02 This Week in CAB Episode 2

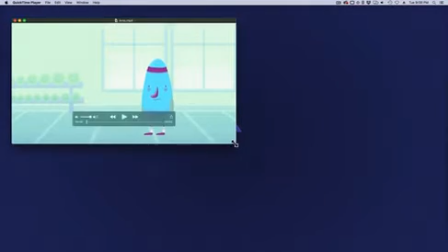Next, we'll take a look at Arno's.
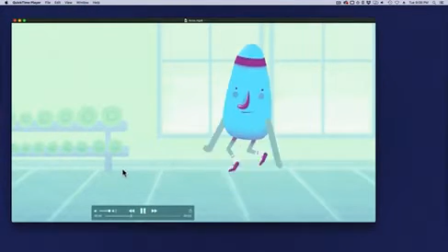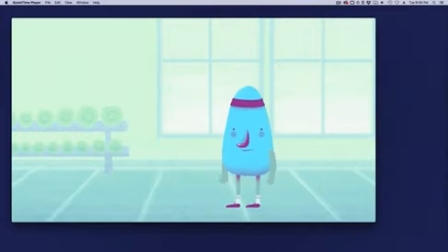Another great example of a jump here. And we can see a little slightly different timing on this one.
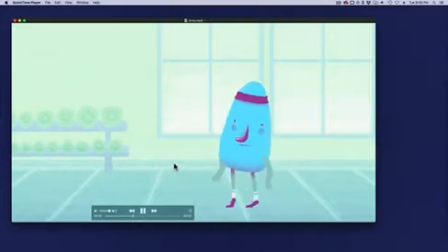He has even more hang time up in the air. As you can see, Stretch kind of jumps up, kind of hangs a little bit, does a little Michael Jordan hang in the air, and then comes crashing down. So there's, a little bit even more hang time there, which is totally cool.
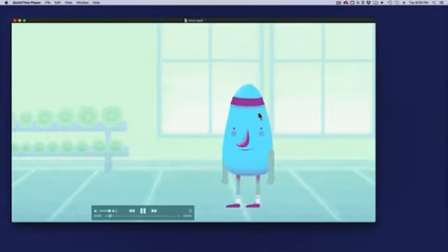But what really sells it has a nice little bit of a body wobble when he's in the air. So he's not like completely just like frozen up there or anything, but he's still like, he
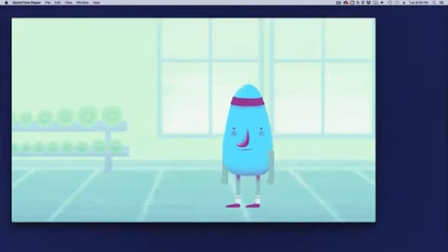kind of gives off that feeling like he's trying to push himself as high as he can, and then that kind of causes his body to wobble a little bit.
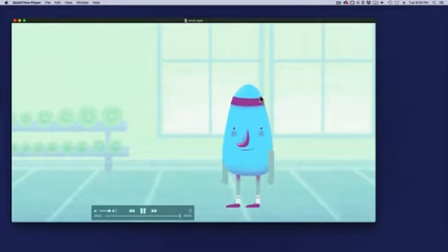Looks like when he reaches the apex here, he's trying to get a couple more inches out of the height that he can here, but gravity just brings him straight down no matter what he does. But so this is a good example of a slightly different timing, slightly different hang time.
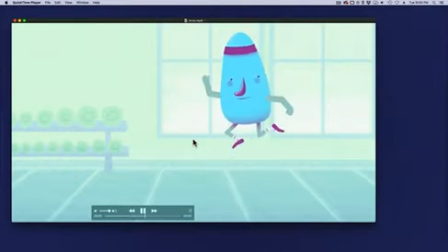So it has a slightly different feeling to it, but still a very solid jump overall. Has all the basic things we talked about, anticipation and takeoff. One thing to watch out for is these little wobbly feet.
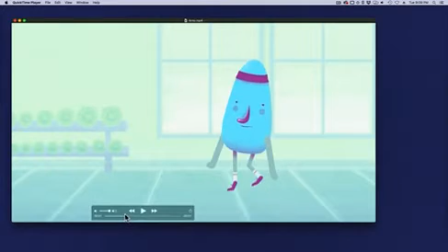If you notice, like the right foot kind of shifts a little bit, so you want to make sure those feet stay locked down while the feet are in contact with the floor. Little small thing. You can lock those toes down with a hold keyframe.
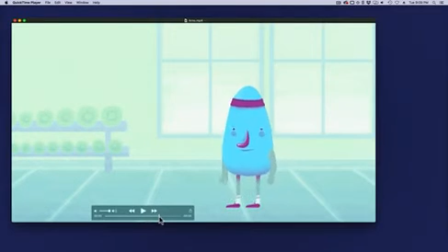It usually works to do that. But overall, this is a very, very solid jump.
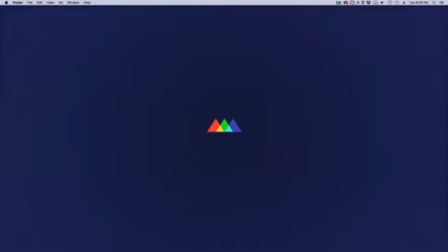Excellent work. Let's take a look at Joanna's next.
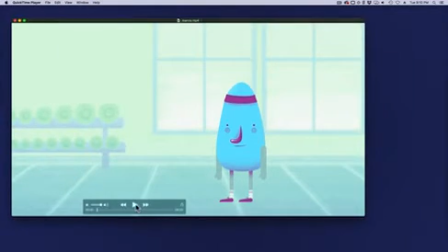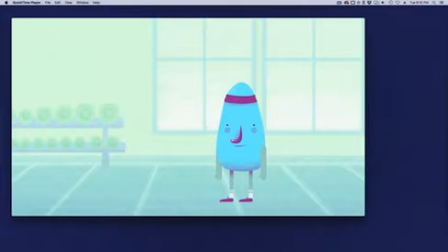And here we have another slightly different example here.
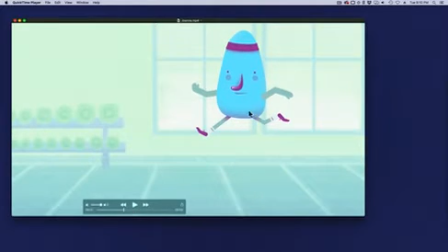Joanna went with a little more open pose, like a little more athletic pose in the air, which is really cool. Like I said, even slight differences like that, really makes this jump different and unique.
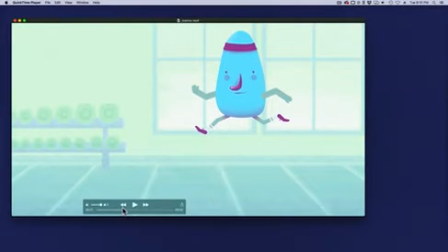He really spreads his arms and legs out here. Like I said, it makes it feel a little bit more athletic, like he's really putting a lot of effort into it. He's kicking those legs up and wide.
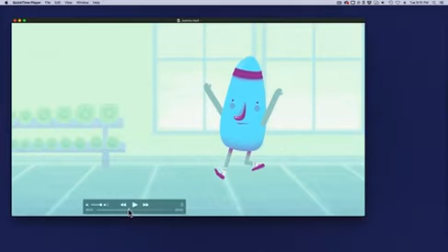So a little subtle difference there, but gives this jump a different feel to it, different look to it. But again, we have those basic fundamentals all accounted for here. The push-off, extension. And like I said, he kicks those feet off. Nice hang time.
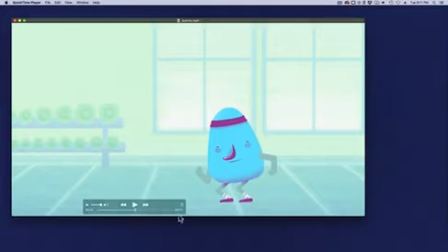Extension and landing here. Again, on a landing, watch out for those little wobbly feet. A lot of that can be like an interpolation issue with the keyframe sometimes. The keyframes might say that they're,
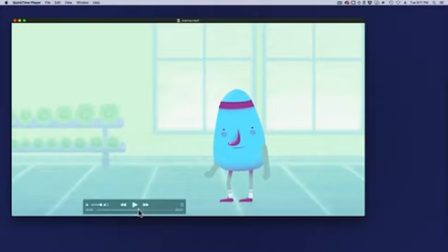all zeros, but sometimes you just have to take a peek into the graph editor and you might see it should be a straight line on the position, but sometimes the interpolation gets a little wonky in between those keyframes,
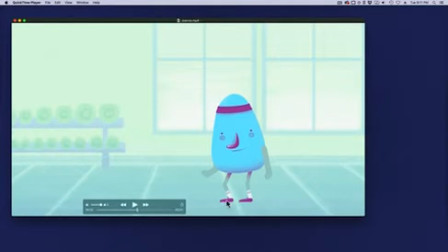and you might see the line on the graph editor maybe kind of like curves up a little bit. So you can fix that in the graph editor, or you can just lock those down with a whole keyframe. Once the feet hit the ground right here, you can just lock those down because they shouldn't move anymore after that.
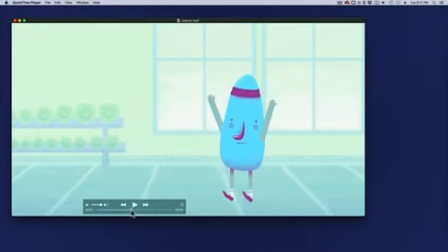So a couple different ways you can correct that. It's hard to see in real time, but if you scrub through those things, it can kind of be noticeable.